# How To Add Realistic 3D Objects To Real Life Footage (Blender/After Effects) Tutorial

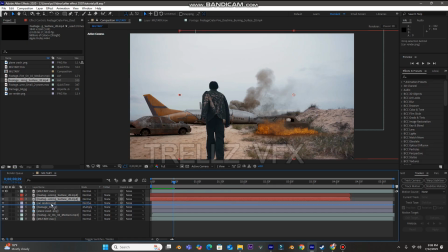1733s
So for this other fire layer, I have to put this behind the car render. So as you can see, it's on the other side of the car. So it looks too big. And again, I don't want it to burn uniformly like the other one because everything looks moving simultaneously.
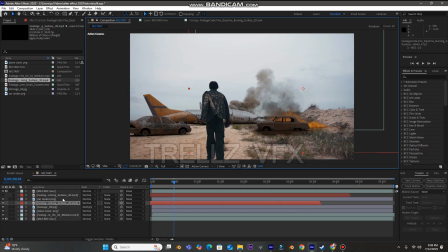1747s
Let me just take this a bit to some extent. And then maybe I might even change the orientation by going to transform, flip horizontally. So it's now looking, the left is now on the right side. And I'm also like to scale this down too.
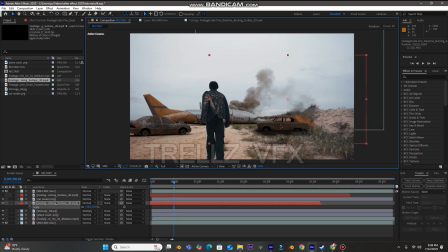1762s
Sorry. Yeah, so this looks more better. As you can see, it's on the other side. So while we have one fire on this side burning, the other one will be on the other side burning. So we have like two fires actually burning. So that's all looking good. So I'm going to save this now.
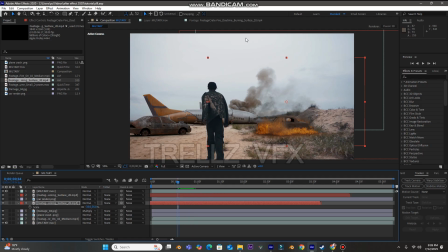1781s
So the next thing we need to do is we need to add that smoke that was actually coming in from the top of the car, so to make it look as if it was actually burning.
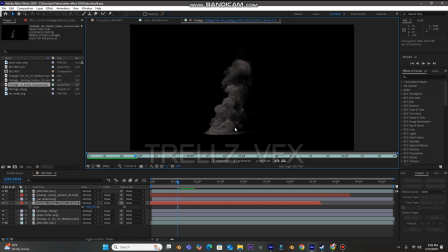1788s
So we have this smoke here, this one. So we just have to drag that and then bring it in front of the car.
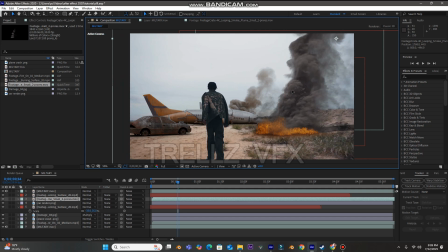1797s
So take this and then drag it here. Scale this down because it's looking too big.
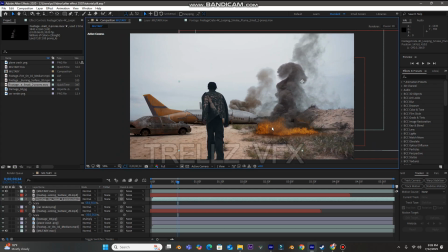1807s
Bring it. So bring it down a bit. I think this should do. So if you see that now, this is what we have. So now we need to do some blending to make this thing look all good, because it's not actually looking, it's not look like as if it's there.
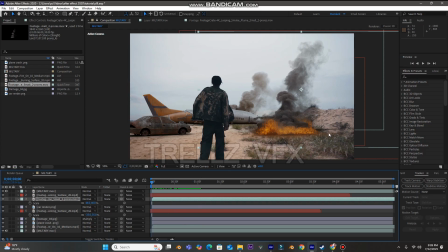1825s
The smoke is still looking somehow brownish. So first things first is, you see this long shadow here from the smoke? We need to cut that out. So let me just shut down all the fire layer first, which are the two red. So now if you see this now, see where it's looking, there's a big shadow of the smoke on the fire.
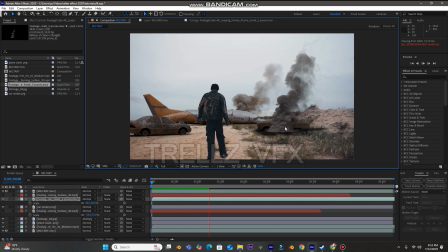1841s
We don't, this part, okay, that's not that bad though. But now we need to make this look more dark. So I will select the fire layer and then add the tint effects. Make sure you go back to your effect preset layer and then type tint.
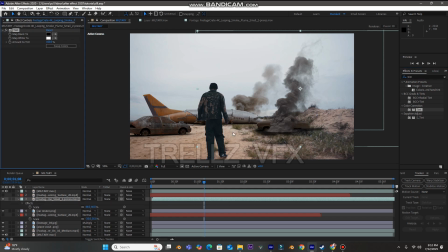1858s
So select fire layer and then double click on the tint. So now we have this on.
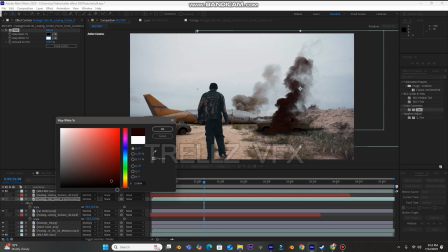1863s
So change this white to black, so you can see we have this black, thick black smoke.
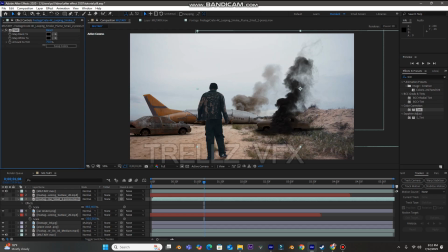1869s
So you have to reduce the opacity down of this down to like 70. So this is good enough.
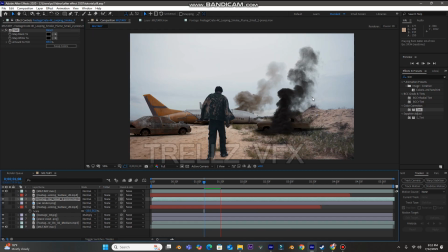1877s
So yeah, this is good enough. So it's now looking more black. You see that it's now looking more chaotic, like it's a real burning smoke. So yeah, this looks more good now than before. So if I should turn back that fire in here now, and the other one, so as you can see now, see how it's now looking more intense,
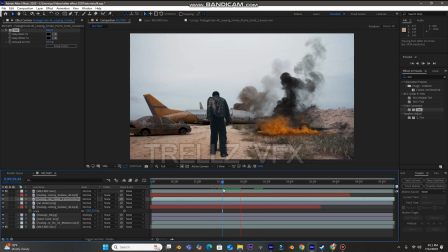1894s
more chaotic now. So yeah. So as you can see the scene now, it's now giving more cinematic vibe that this place is actually burning. So the next thing we need to do is adding some mirage to the scene, because this is actually fire.
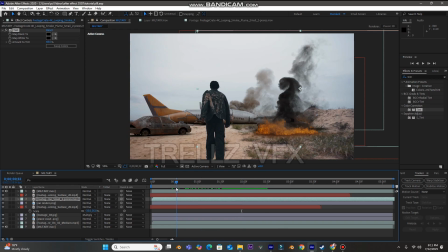1910s
We need to see that mirage flame that's actually coming out. So that looks like liquid when fire is actually burning. So the next thing we need to do is right click and add in an adjustment layer, and then add the heat distortion effect. You might actually leave this if you don't have a heat distortion effect. Okay, I'm just adding this to it.
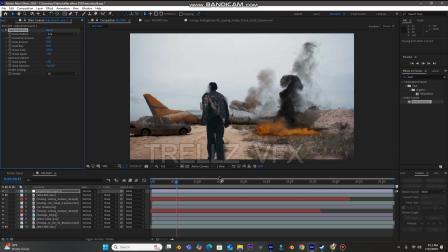1931s
So as you can see, everything's now looking like it's water is actually happening on the ocean. So I'll just have to change this from
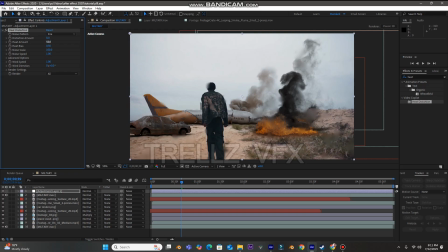1945s
10 to 8, and then heat amount, let me just take it up a bit, or reduce it down. The bias, take it down a bit, because I don't want to see all this blurry thing here that looks like whatsoever. So increase the amount back again. Okay, yeah, so I think we're good like this.
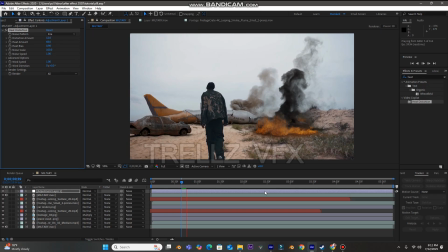1964s
So basically, if you should play it now, it makes the whole scene look like it's watery. Let me make this as a quarter resolution. So it makes the whole scene look like it's actually giving this watery vibe, like everything's actually inside the water. But we don't need the heat distortion to be on every part. We just need it to be on just this fire part.